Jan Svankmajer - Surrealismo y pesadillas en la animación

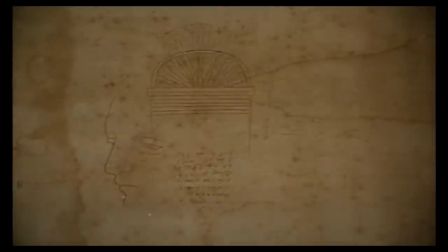[8:12]
Como os dije, el resultado fue que comenzaron a investigarle y que cancelaron su siguiente proyecto,
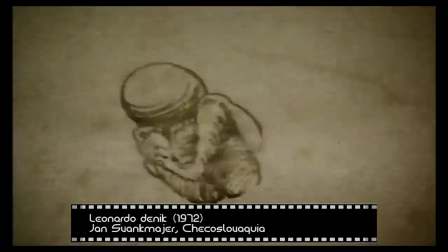[8:17]
que consistía además en un falso documental muy a lo mondo titulado El castillo de Otranto.
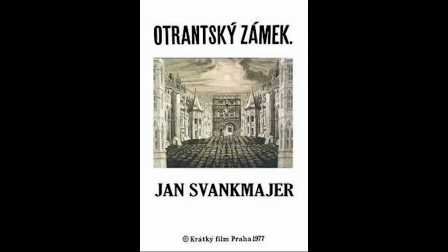[8:23]
Finalmente, esta última se estrenará en 1977, cinco años después de su animación anterior.
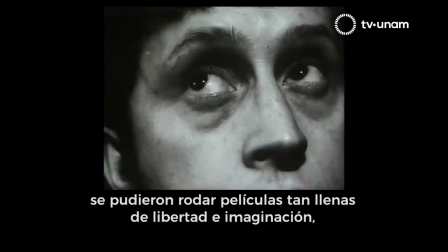[8:29]
Cuando le preguntan sobre estos temas, Svanmayer define su relación con la censura.
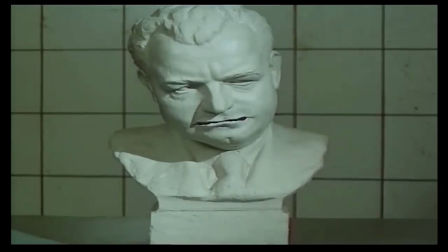[8:34]
Él menciona que en la URSS esta forma de control no fue todo lo eficiente que en Occidente creemos.
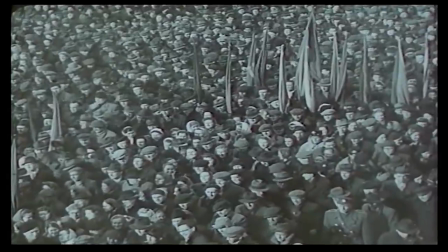[8:39]
Él dice que es difícil mantener un estado con cotas de opresión altas,
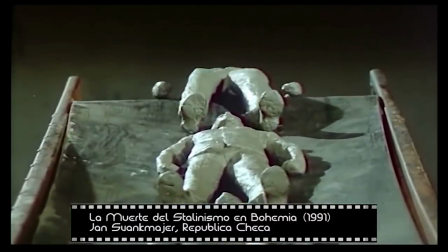[8:43]
que el propio sistema necesita soltar el pie del acelerador de vez en cuando para no terminar de ahogar al pueblo, es decir,
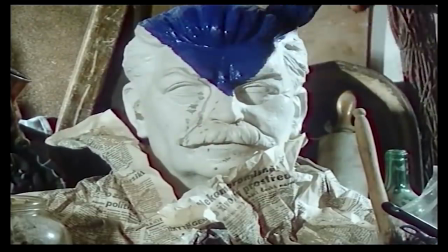[8:49]
que hubo oleadas. Él se siente entre comillas feliz porque pudo disfrutar de dos periodos de relajación donde sí que pudo hacer cine.
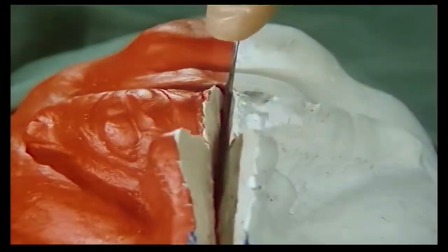[8:56]
En fin, que tras enterarse de que estaba bajo vigilancia y que su proyecto había sido congelado, decidió mantener un perfil bajo durante casi 10 años,
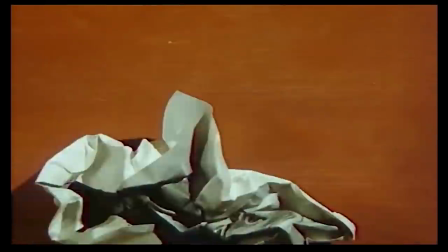[9:05]
periodo en el que solo realiza el falso documental que os mencioné hace un momento.
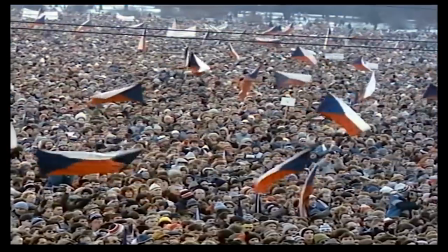[9:09]
Cuando vuelve, lo hace con más fuerza que nunca, presenta en 1982 Dimensiones del diálogo,
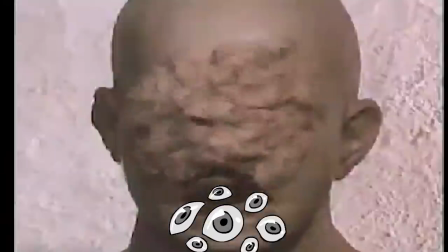[9:15]
una de sus cintas más reconocibles y que tiene un montón de profundidad e interpretaciones.
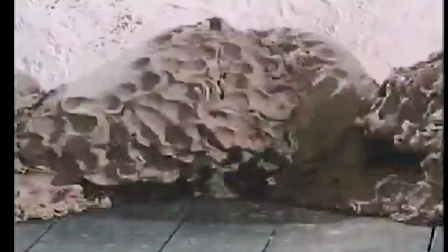[9:20]
Esta obra se divide en tres actos que perfectamente pueden relacionarse con la historia de la humanidad y que nos expone las dificultades y los problemas que se dan en la comunicación.
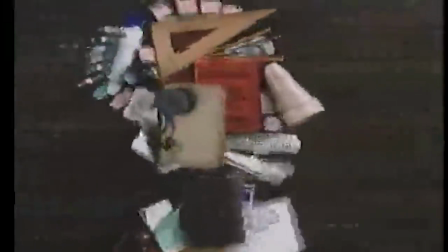[9:29]
En serio, 15 minutos es poco para hablar sobre ella.
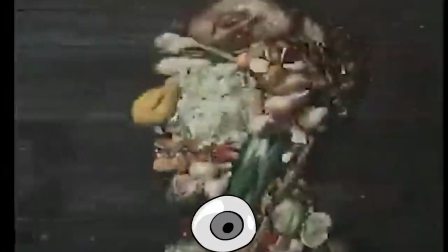[9:33]
Si este vídeo lo parte y llega a las 100.000 visitas, dad por hecho que al día siguiente os levanto un vídeo nuevo solo con esta historia.
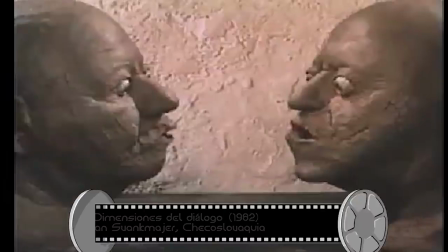[9:40]
De momento sigamos conociendo un poco por encima a la obra de este autor.
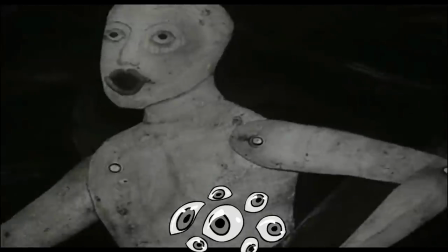[9:44]
Bueno, pues tan solo dos años después estrena El péndulo, El pozo y La esperanza, y esta será recordada por ser la segunda vez que lo censuraron, y es 1984.
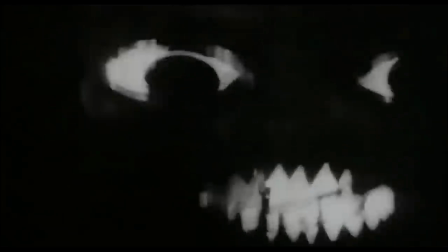[9:53]
Y no, no me refiero a lo de Orwell, me refiero a que se realizó en ese año la película. A ver, antes de entrar en por qué la censuraron.
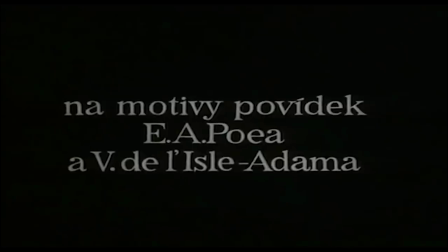[10:01]
Seguro que mucha gente ya la conoce porque es un relato literario escrito por Edgar Allan Poe y que tiene como protagonista a un preso de la Inquisición que está siendo torturado.
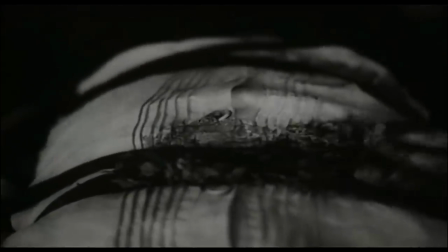[10:09]
Su lectura genera una ambientación claustrofóbica,
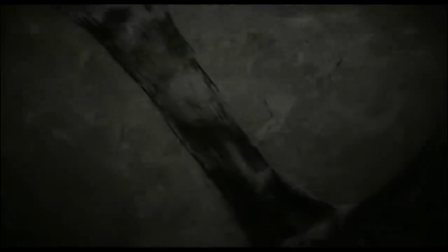[10:12]
sensación de angustia y malestar porque lo que leemos son los pensamientos del propio preso Eso por supuesto que es absorbente y nos ayuda a sentirnos en su piel
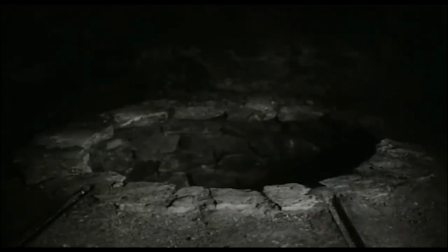[10:21]
Justamente por tener una estructura así es una obra difícil de adaptar al cine Tened esto en cuenta,
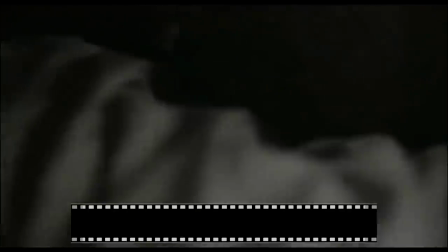[10:26]
leer hacia adentro nos envía hacia nuestros abismos Y que justo por eso es difícil trasladar esas sensaciones cuando no es un ejercicio tan íntimo
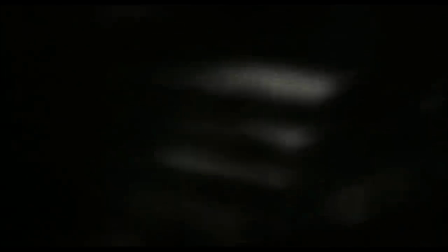[10:36]
Esta obra ha sido adaptada en numerosas ocasiones, pero siempre surgen los mismos problemas.
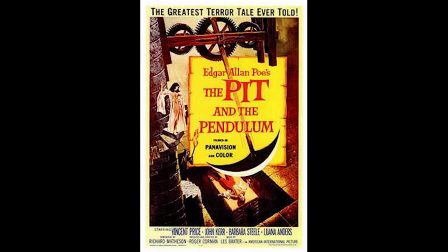[10:40]
Por ejemplo, Corman y otros autores utilizaron la narración original mientras los actores interpretan la escena.
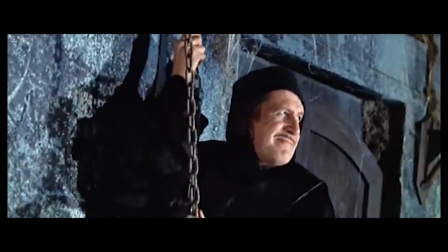[10:47]
Creo que eso es un error, porque la voz en off resta tensión y rompe con el climas. Frente a eso, Svartmayer lo resuelve con otro método.
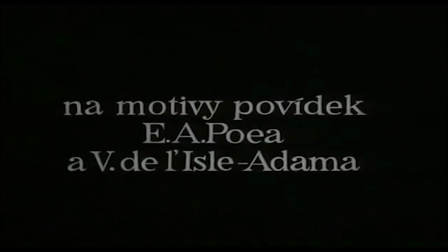[10:55]
Por un lado, elimina todas las palabras, no hay voz en off, no hay diálogos, solo silencio.
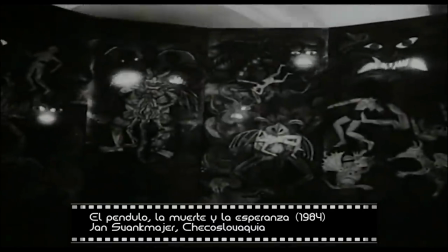[11:00]
Lo que regenera de nuevo una sensación de claustrofobia. El silencio en el cine incomoda, bueno, solo si se usa bien,
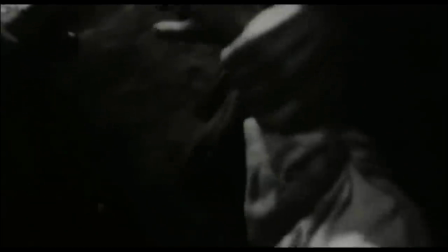[11:07]
pero es un arma poderosa Su otro acierto fue la utilización exclusiva del plano subjetivo Con esto nos
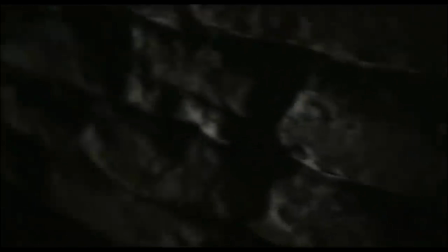[11:14]
hace que lo miremos desde el punto de vista del reo Y que de nuevo se convierta en algo en primera persona Es decir,
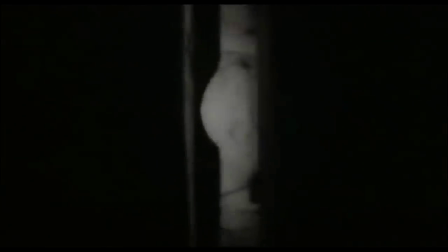[11:20]
lo sintamos en nuestras propias carnes Cosa que la novela es capaz de explotar perfectamente
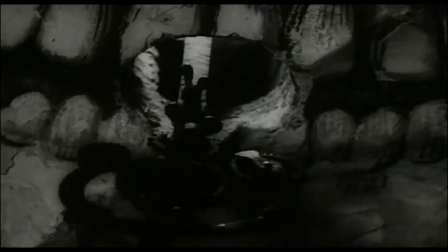[11:27]
Y antes de saltar a la siguiente obra me gustaría destacar una última cosilla El uso de las ratas como un elemento mecánico,
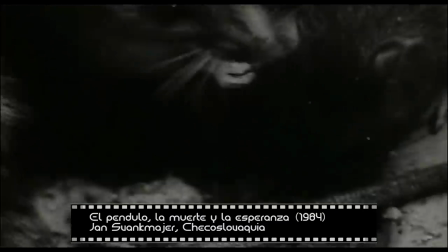[11:34]
indicándonos que también forma parte de los instrumentos de tortura. Y aquí os saco un brevísimo, brevísimo paréntesis.
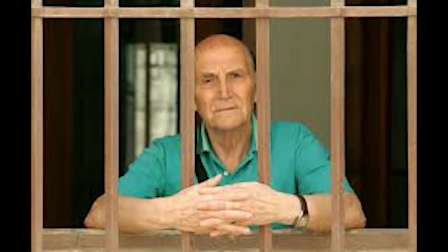[11:40]
Una vez conocí a Marco Sanna, un poeta español que él mismo se definía como un turista de las cárceles del franquismo.
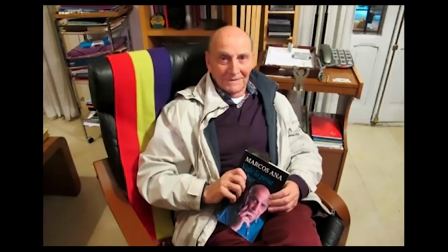[11:47]
Pues él tenía un poema que le dedicaba a las ratas.
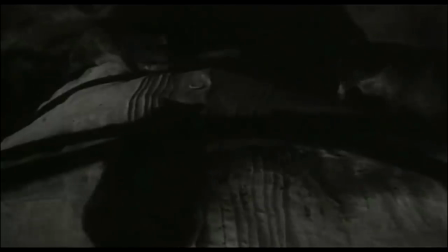[11:50]
Y había algo que me llamó mucho la atención, es lo humillado que se sentía cada mañana cuando se despertaba y los animalitos habían defecado sobre su cabeza.
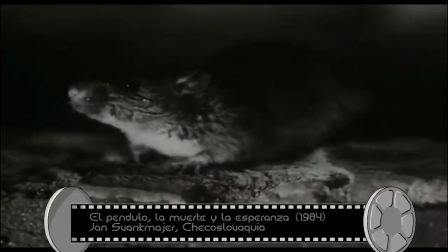[11:58]
Él utilizaba esta escena para hacer metáforas sobre la sociedad y bueno, hasta aquí la anécdota.
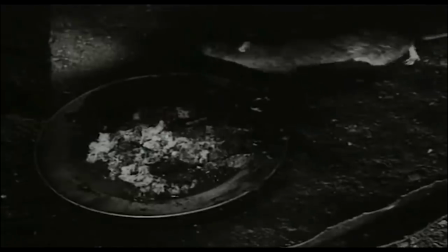[12:04]
Esa anécdota me recordó que es cierto lo que plantea Svanmayer, las ratas forman parte de los instrumentos de tortura.
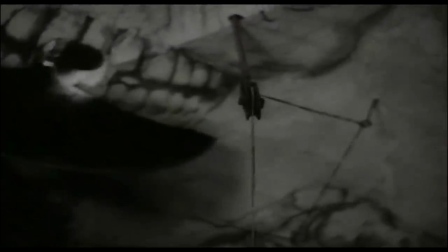[12:10]
Si os estáis preguntando por qué lo censuraron cuando hizo una adaptación tan exquisita, pues obvio, porque el problema no está en su calidad, sino en su contenido.